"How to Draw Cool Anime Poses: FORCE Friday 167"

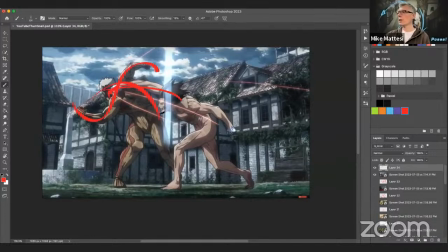I like this CS torso that's going on here in this guy, right? We have the C torso. We've got the S sweeping through there. Nice job in the legs, right? Nice job in this leg, all this energy sweeping, you know, through the punch, got a strong C torso into the leg, into the leg, out the leg, right?
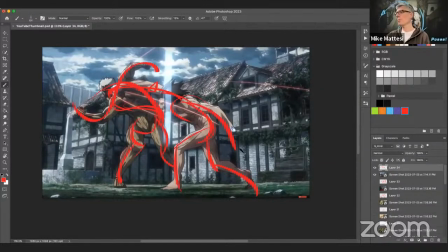Everything's moving so thank goodness whoever drew this scene uh had a better sense of force right for this uh this punch scene because it's dramatic
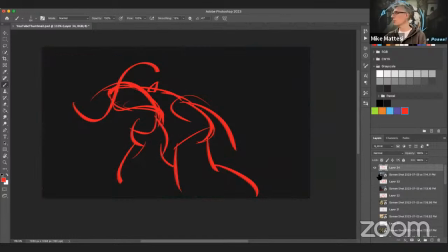it's clear you know you can see here in the graphic outline of it that it's going to read okay all right it took longer than i anticipated um which is all yours i hope that you enjoyed my little attack on titan um uh assessment yeah
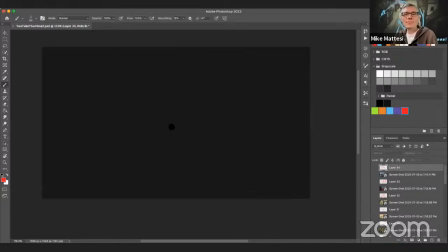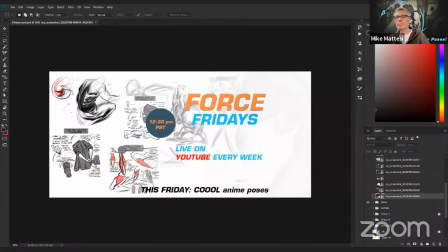okay right there sorry we have seen a good amount of trailer of like how uh mike and swanley can be like you know like are directing the anime world you
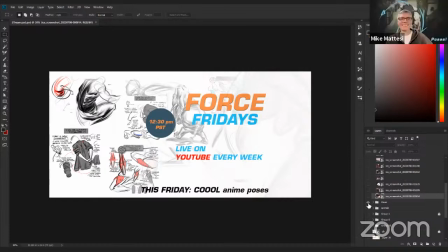know so that'd be awesome i'd love to do that oh yeah for sure uh time to bag uh time to pack your bags
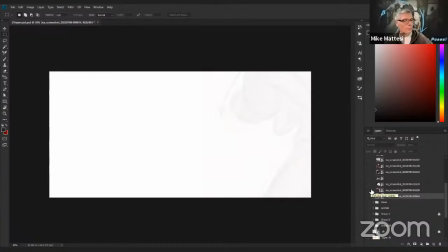you know guys you're the closest one ironically that's really is the closest
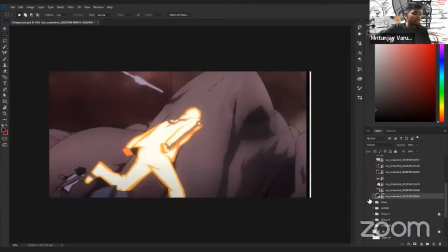yeah it's pretty fortunate all right guys uh so i'm gonna uh cover naruto no so yeah we have done
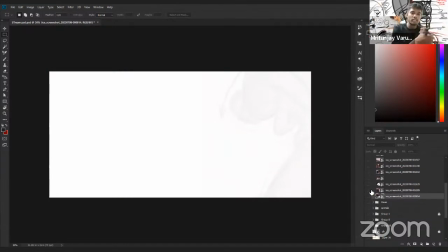we have gone from my hero academia from like attack on titans now to naruto uh yeah so we don't have like
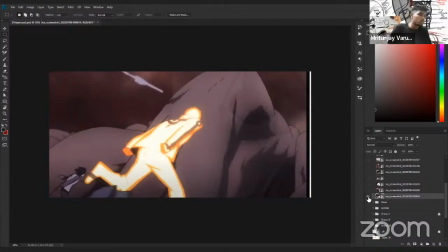much time today so yeah we'll just uh start with this one and uh mike ended with the worst one not ended the second last one this is i'm starting with the worst one you know so i found this like youtube uh fans like youtube video it's uh a fight between naruto um baruto
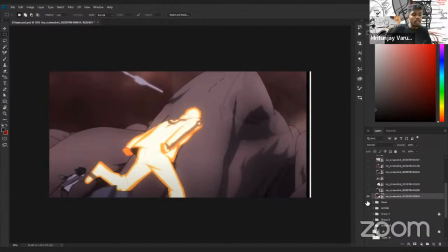you know that's what his name is and uh let's see what's his what's his name is like uh momoshiki right i i try to keep remembering it but i keep forgetting it you know so it's a fight between naruto baruto baruto um momoshiki and uh sasuke right uh these like four characters in
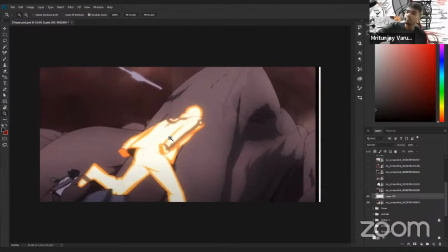the video uh yeah so see like again one of the things that i that always and you should remember
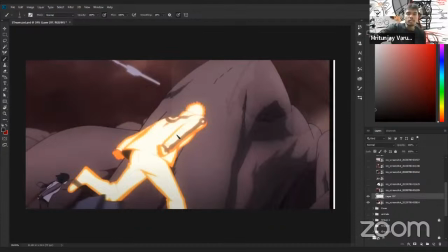is like uh when the poses are getting stiffer is when the torso is like very straight okay and again the torch is the main one you know just um you know we are teaching hierarchy and like the torso is the main guy you want to get that right and then again like attach arms and legs and it's like uh it will be done you know it will be like more
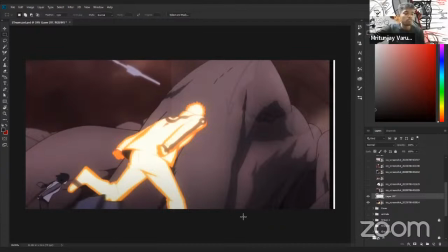uh dramatic so yeah let's start with this one now so you can uh start with that getting some white on top
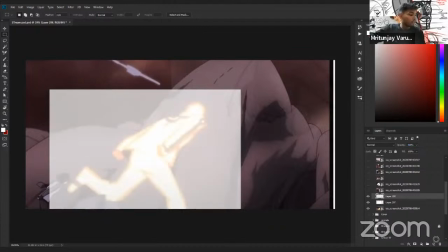um all right so again you know we'll just like start with like bending before so again you know you will see just by doing that we just get like much dramatic uh
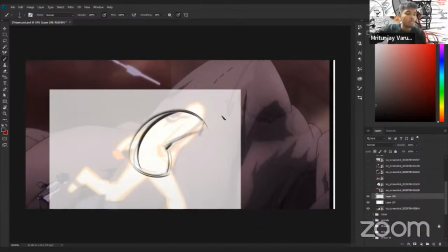dramatic function you know you see what what the word i use here i use the word function so again if the torso is straighter uh you're not seeing like which part is bending okay so is the back bending or is it like the like the chest pushing out right and just by doing
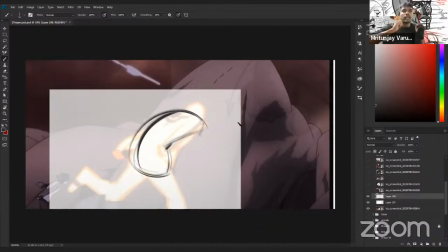that you know you're getting like a much stronger sense of oh something's happening right like that that that torso that that body part is like like lively okay because it's like doing stuff so um just like i'm i'm i'm gonna do this right and uh there are like more ways to do it
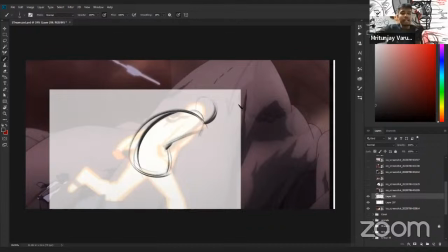by the way because uh this is naruto naruto you know and in like anime they like really run in this like kind of they they straight out their arms like this you know at the back and they run because he's a ninja right so uh there are like a couple ways to do
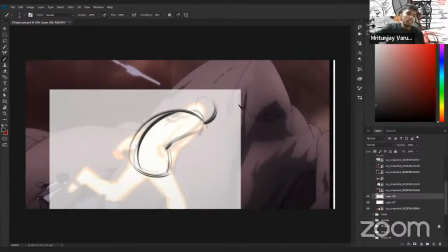it now if you're just talking about like just making it forceful there could be like this thing where like you bend the torso right and then you can like push out the legs which is like this and then you can you can make it like that so you like much more forceful uh
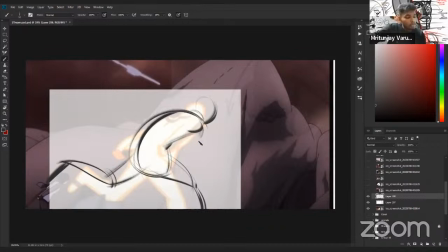you you can push out uh yeah i would say it wouldn't be like much ringer much stronger silhouette so i can push this arm out this way and i can push that backwards right so it would be a much stronger like pose right and you can like get that get that shirt flowing
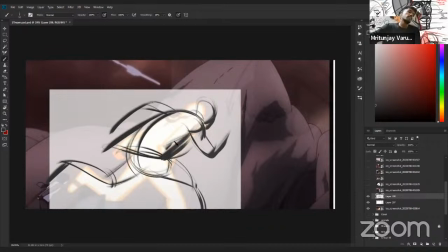that that clothing uh flowing with the wind right there okay it's a standard standard way to do it right but if you're just like really into the show style
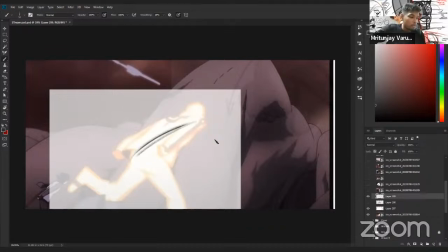right there's another way to do it where uh you can bend him like more power i'm gonna i'm just gonna give him a little bit more bend i would say right kind of keeping him straight i'm just like trying like giving him like more bend but i would say
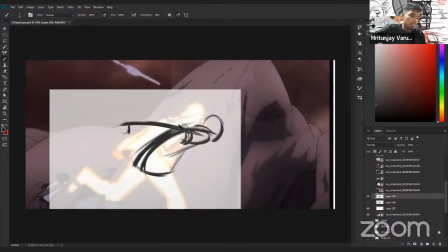you know with those arms i'm just like really trying to push it back like this okay so maybe like this maybe like that because they're like running like this they're running like this like ninja there um i mean yeah i can do this and that would be like a much clearer silhouette
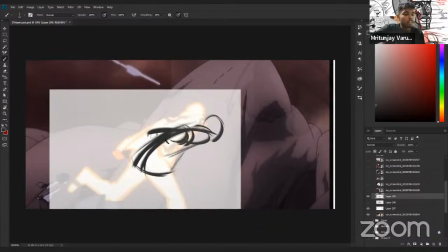but to make it just like much more better i would just say this arm can be like coming out towards us a little bit and that arm could be going like this right so in this in the same sense so you're getting both the arms but you're also like uh worrying about uh you're also like
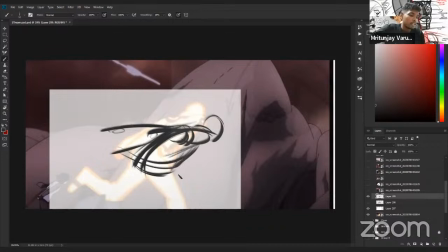carrying about the cylinder right and then the the clothes can be flowing and then this these uh legs can be definitely be more dramatic for sure right so getting there getting here
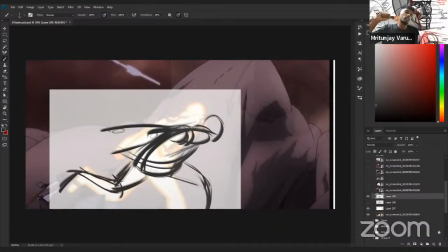while doing this kind of stuff i always try to like match up the match up my my speed of drawing with what i'm thinking you know that's that's really what's getting up in there right uh all right so yeah like two ways standard way to do it
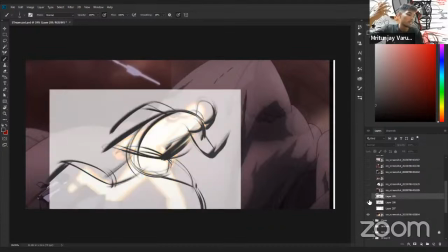which would be this right and then and uh like the show
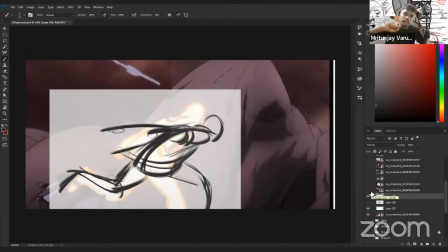style right so you want to like get that that hand back in there and just like kind of running
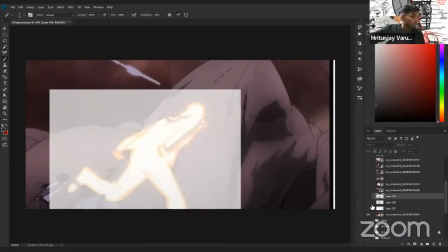in that show style okay all right um there's
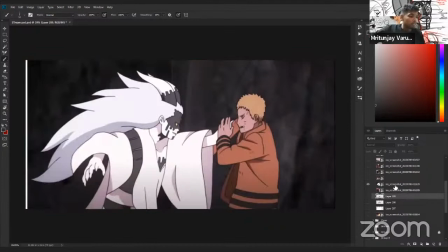this one i wanna i wanna do this one here because uh again it's two characters again uh when there's like two characters you're not just like worrying about uh the forces of one guy like like
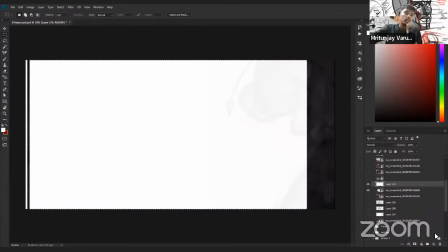the one character but you're worrying about the forces of the other guy like how that uh force of the one guy is affecting the other right uh which is uh i would say yeah you know one of my favorite uh things to do you know
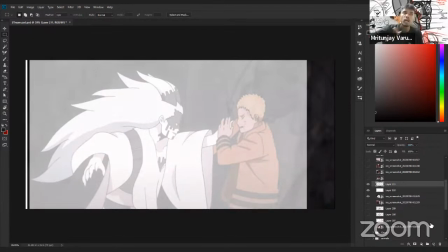which is like okay how how one is affecting the other okay so here you can see it's very weak you know it's it's very weak here uh he or she she's punching her uh punching him and you know
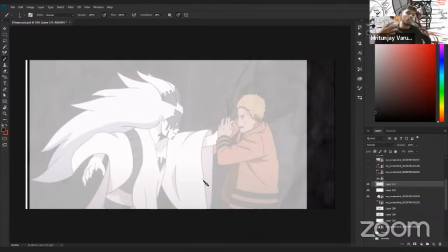he's like very stiff again again it's like the torso the magic lies into the torso right there okay so what you want to do is like you want to push him back a little bit okay so i really want to like get that get that feel the punch right there okay so just
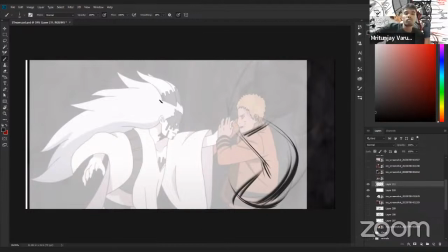doing this right and where this is coming from by the way uh just just think simple okay whenever you like you want to do something like that let's say you're doing a posing you're doing an illustration or something like that uh i know like like my uh friends are like crazy crazy for
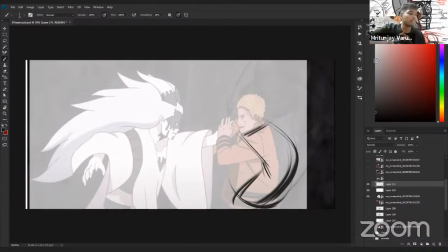anime you know and they always like kind of like start to chatter about it you know and i always feel lonely you know uh but the thing is you know so so you know the thing is you might be doing the like some sort of fan art illustration or something like that or
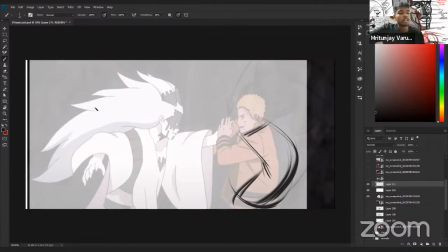maybe you're doing it for your own og characters what do you want to do is like think very simple don't think about like two characters think about like arrows or the forces okay so this guy is punching okay so you're you're doing this arrow which is a directional force right sorry an applied
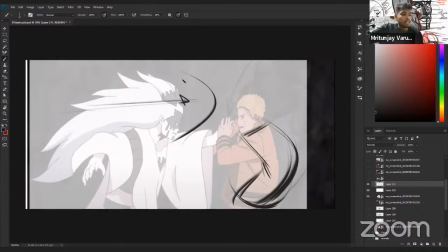force right because you're applying a force and then this guy is gonna get affected by it right so which is which is doing this so one is affecting the other okay uh and and right now this is not like that this is very straight on and it's like this right it's almost like